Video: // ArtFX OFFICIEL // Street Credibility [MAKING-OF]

Hi, we are the Street Credibility team, and welcome behind the scenes.
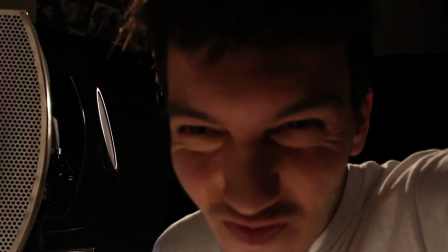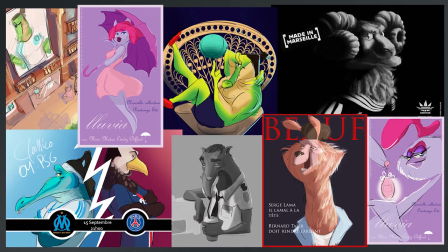(0:22)
For this movie, we started by mixing two concepts, an anthropomorphic world and a TV news report.
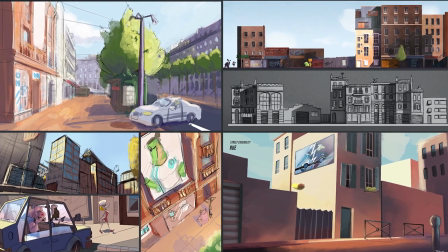(0:28)
Next, we decided to put a comic duo at the center of the story, based on two very different animal characters.
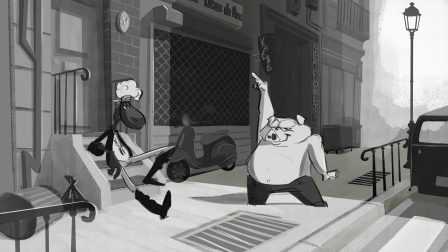(0:36)
The idea was to create funny interactions and situations. After several iterations, we finally settled on a story about a drug raid that takes place in the south of France.
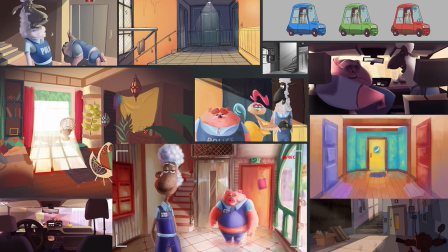(0:48)
Our comic duo became two cops, four partners,
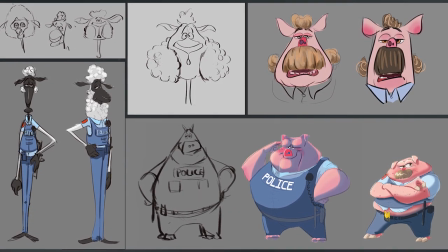(0:52)
inspired by Jackie Chan and Chris Tucker in Rochelle, or Laurel and Hardy, or the French humorists Les Anconi. Beginning with the first concepts, we worked on the shape of our characters to show their personalities and to make them easy to recognize.
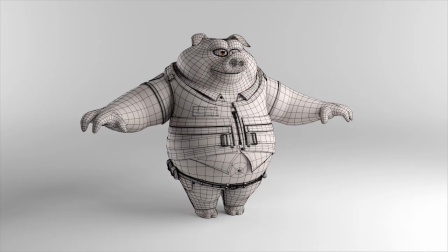(1:07)
Michel, the Peg, is a type A personality, always running around, kicking down doors.
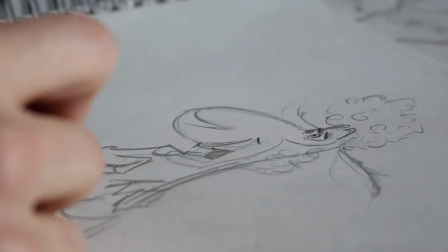(1:13)
It's like a ball of energy. Regis, his partner, is a tall and slouching sheep.
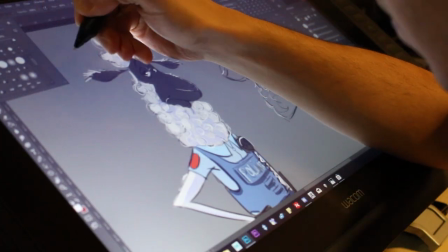(1:19)
He's more sensitive, slower and kind of blasé.
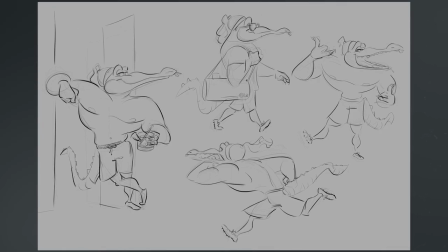(1:23)
The crocodile, Zizinho, is an athletic and strong character, but also cool and relaxed. The cameraman is like the fourth character of our film.
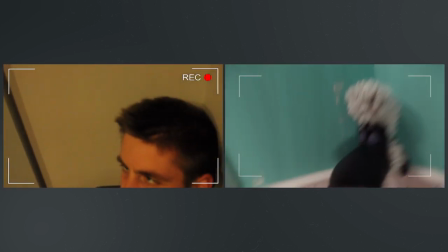(1:35)
So we needed to create the feeling of his presence behind the camera, even if he remains in scene.
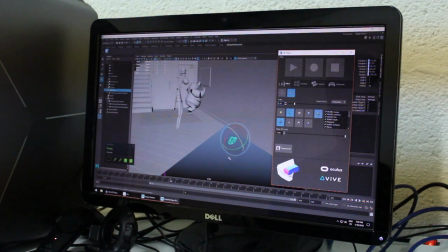(1:41)
To achieve this effect, the camera animation had to look very realistic.
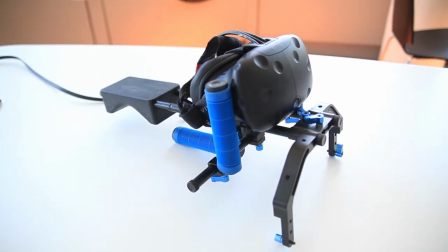(1:46)
So we used a Maya plugin called VR plugin. Then we attached an HTC Vive headset onto a shoulder rig.
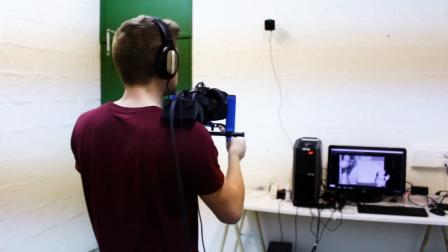(1:53)
And there we were, framing and making our shots behave just as we desired inside the Maya viewport.
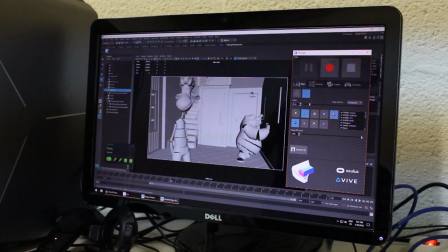(1:59)
This method was much easier and flexible than animating the camera by hand or using tracking.
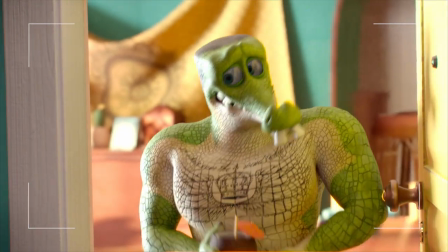(2:08)
The sheep and crocodile have a common defining feature. They both have a big snout.
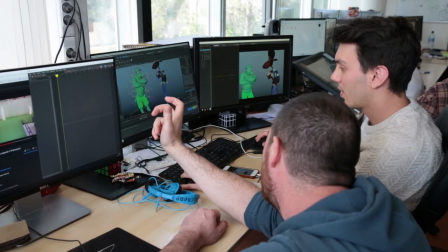(2:13)
So in order to optimize their on-screen appearance and to keep their silhouettes, we try to avoid animating them directly from the front.
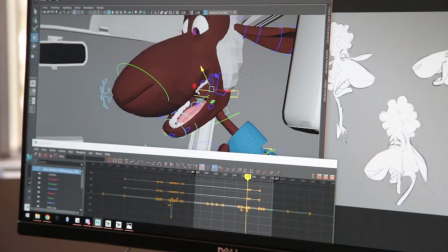(2:21)
Regis, the sheep, has slumping shoulders to emphasize his passivity.
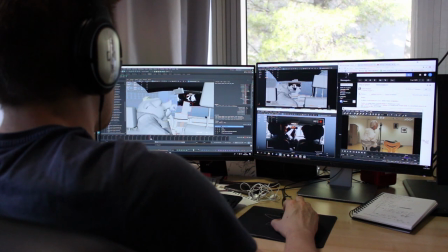(2:26)
This also lowers his line of vision for when he's exchanging looks with his partner is much shorter.
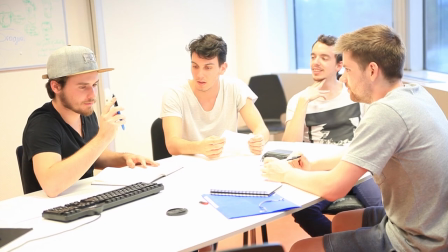(2:34)
Our film has many dialogues, a few of the dialogues were written upstream to get the general intentions.
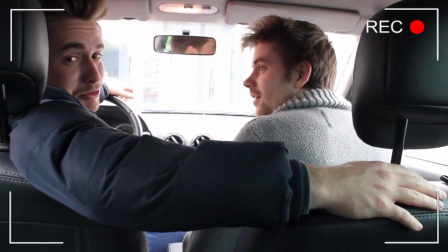(2:40)
The rest were improvised during the previews to ensure a sense of realism and spontaneity. The acting went really well, it gave the scenes a fun of the whole quality.
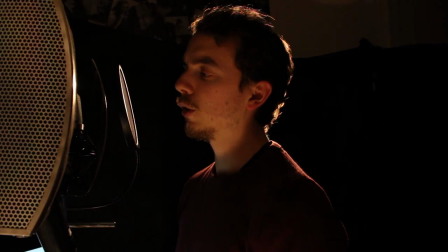(2:52)
So we decided to integrate our improvisation into the final version. I guess you do your best work when you're having fun.
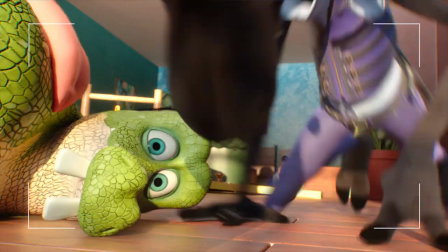(2:59) Not too much! Not too much!
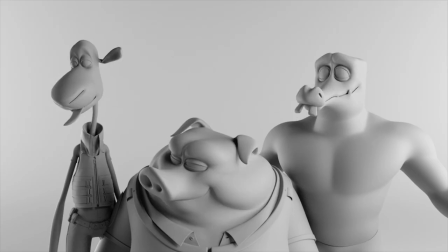(3:04)
The comedy in this film stems in part from the character's expressions. Having three very different characters was a big challenge.
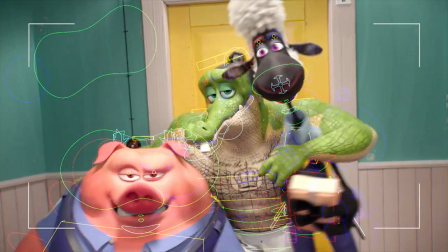(3:13)
Each one required us to find the right kind of deformation, to enable the character to speak and express himself without losing his basic shape.
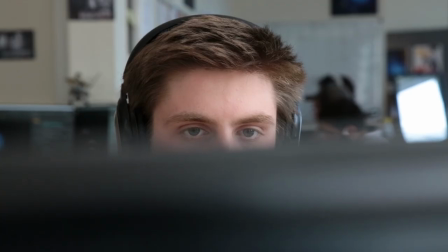(3:21)
Alex also developed an auto-rig, allowing us to rig the bodies of the characters by ourselves. One of the themes in the film is the contrast between what's real and what's artificial.
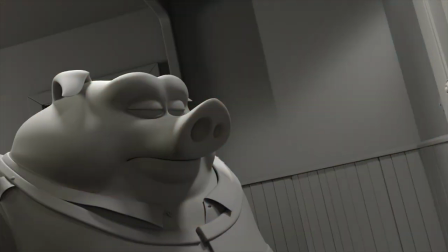(3:35)
The transition shot between the corridor and the apartment is one example of this. The lighting had to change from one environment to the next.
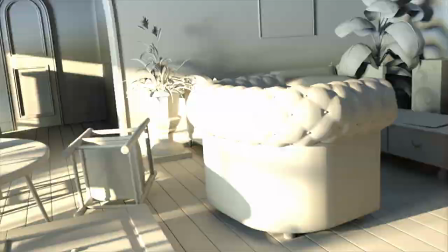(3:43)
Artificial light in the hallway to match the cops' belief about the fake sugar, and natural light in the apartment when they realize it's not sugar at all. For the hair of our characters, we use X-Gen Interactive Booming.
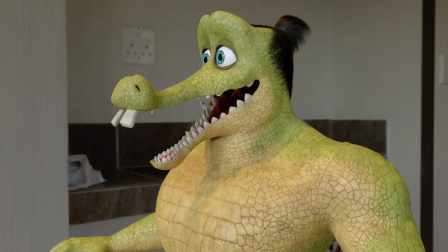(3:58)
At first, the hair were only for the crocodile and the sheep, but when working on the look depth of the pig,
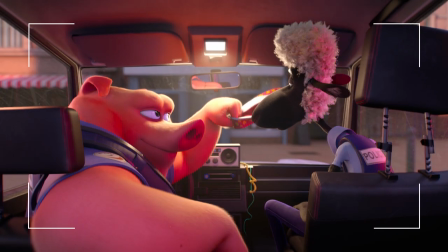(4:05)
we realized that adding a thin layer of fur will give more consistency to our characters and enhance the overall look of the film.